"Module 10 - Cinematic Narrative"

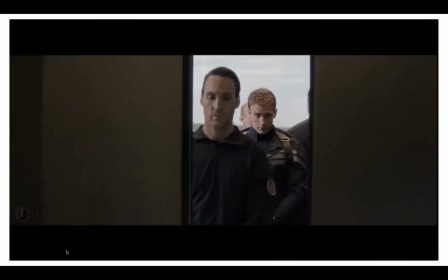[16:32]
Something only achieved by restricting the view of everything else other than this.
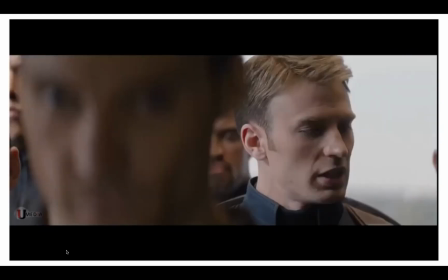[16:38]
Furthermore, it already establishes the close quarters claustrophobic setting in preparation for the fight scene itself.
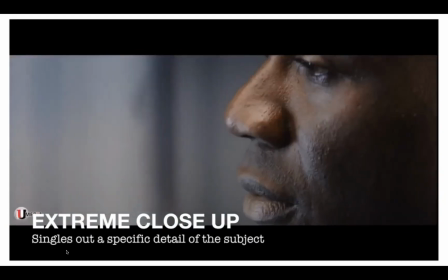[16:50]
And finally, we come to the extreme close-up, which is when we abstract the close-up and get really up close and personal.
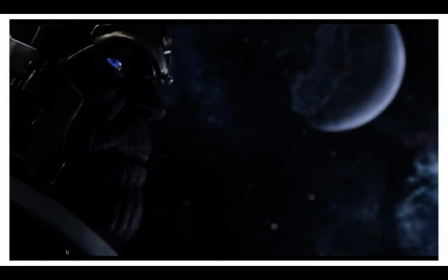[16:58]
This can be to show intimacy, like this kiss scene from Thor,
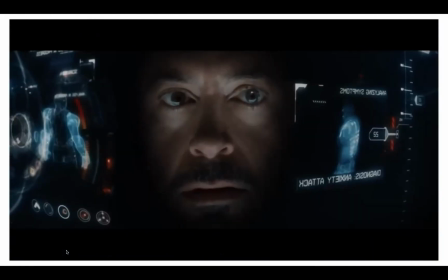[17:03]
or the compactness of being in Iron Man's suit like this.
Me?
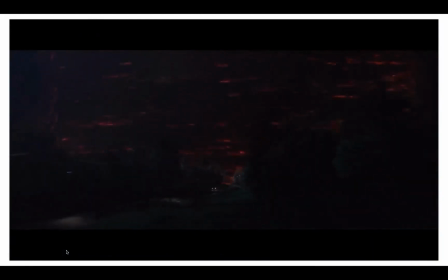[17:08]
Or to make sure that the audience doesn't miss a really important detail like this. Needless to say, you're probably going to see an extreme close-up reserved for moments of intense emotion. So there you have it. That is the terminology that you need to learn to describe almost any shot in any film. There's only really those few. Now notice that I've not really talked about camera movements and composition. I'll save those for another video. But learning to speak this lingo is vital if you're going to become a film analyst or you want to describe how you want a shot to look to your DP. Hopefully you found this video useful. If you did, I'd really appreciate it if you left a like and subscribed if you haven't already. If you're looking for where to go next, I'd recommend checking out my video on how to read cinematography, which you can watch here. Or if you're interested in how specific filmmakers use the camera uniquely, check out my video on auteur theory right here. Until next time.